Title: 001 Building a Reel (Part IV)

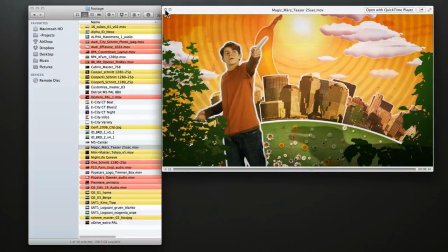(4:13)
Not that that's bad, but I wanted to, select footage.
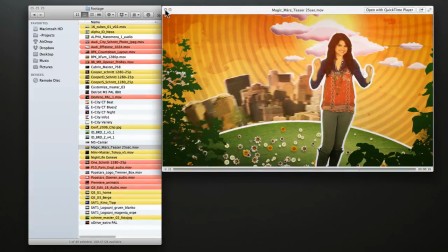(4:18)
If I had the option, I would select footage that was a little bit more adult, a little bit more sophisticated.
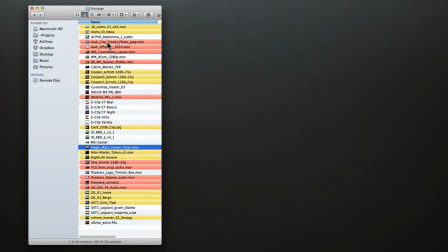(4:24)
So that's basically how I went about figuring out what would be my go-to footage.
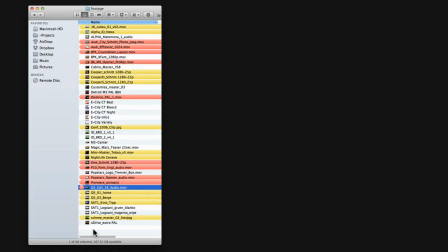(4:29)
Let's just go ahead and take a look at what footage was selected and how it was used in the original reel, mostly just as a refresher.
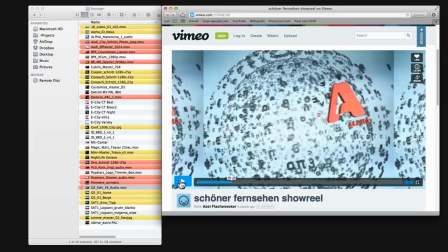(4:37)
Let's just take a look at, let's start here.
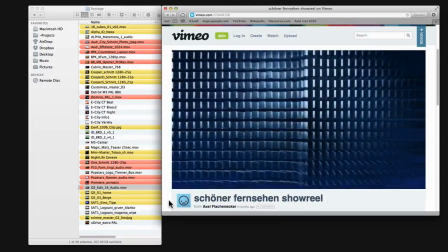(4:41)
I thought some of these shots, like that's kind of good footage, but it just sort of,
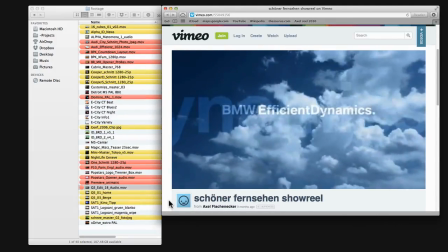(4:47)
it doesn't seem like there was a whole lot of decision making in terms of how it was going to work with the music.
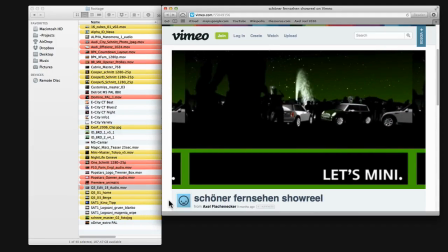(4:52)
And a shot like this seems to kind of just go on past its welcome.
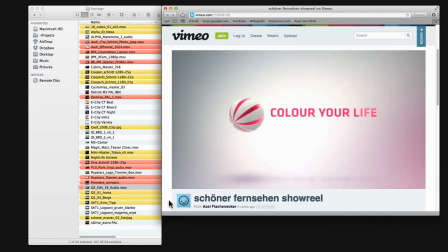(4:57)
We're not really getting much additional information. As well as something like this, where a logo resolves and it's kind of sitting there, you've had enough of it by the time it's done.
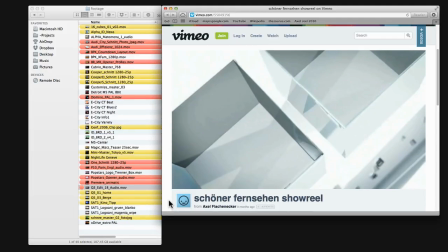(5:05)
I think there are a lot of instances like that, and I think that gives us a lot of opportunities to tighten this up overall.
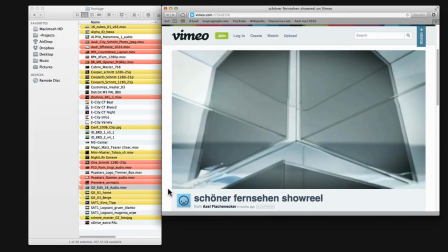(5:12)
So let's go ahead and look at the final. This is a big reveal. We'll look at it a couple times because it's going to go pretty fast. So here it is, the reimagining of Axel's reel.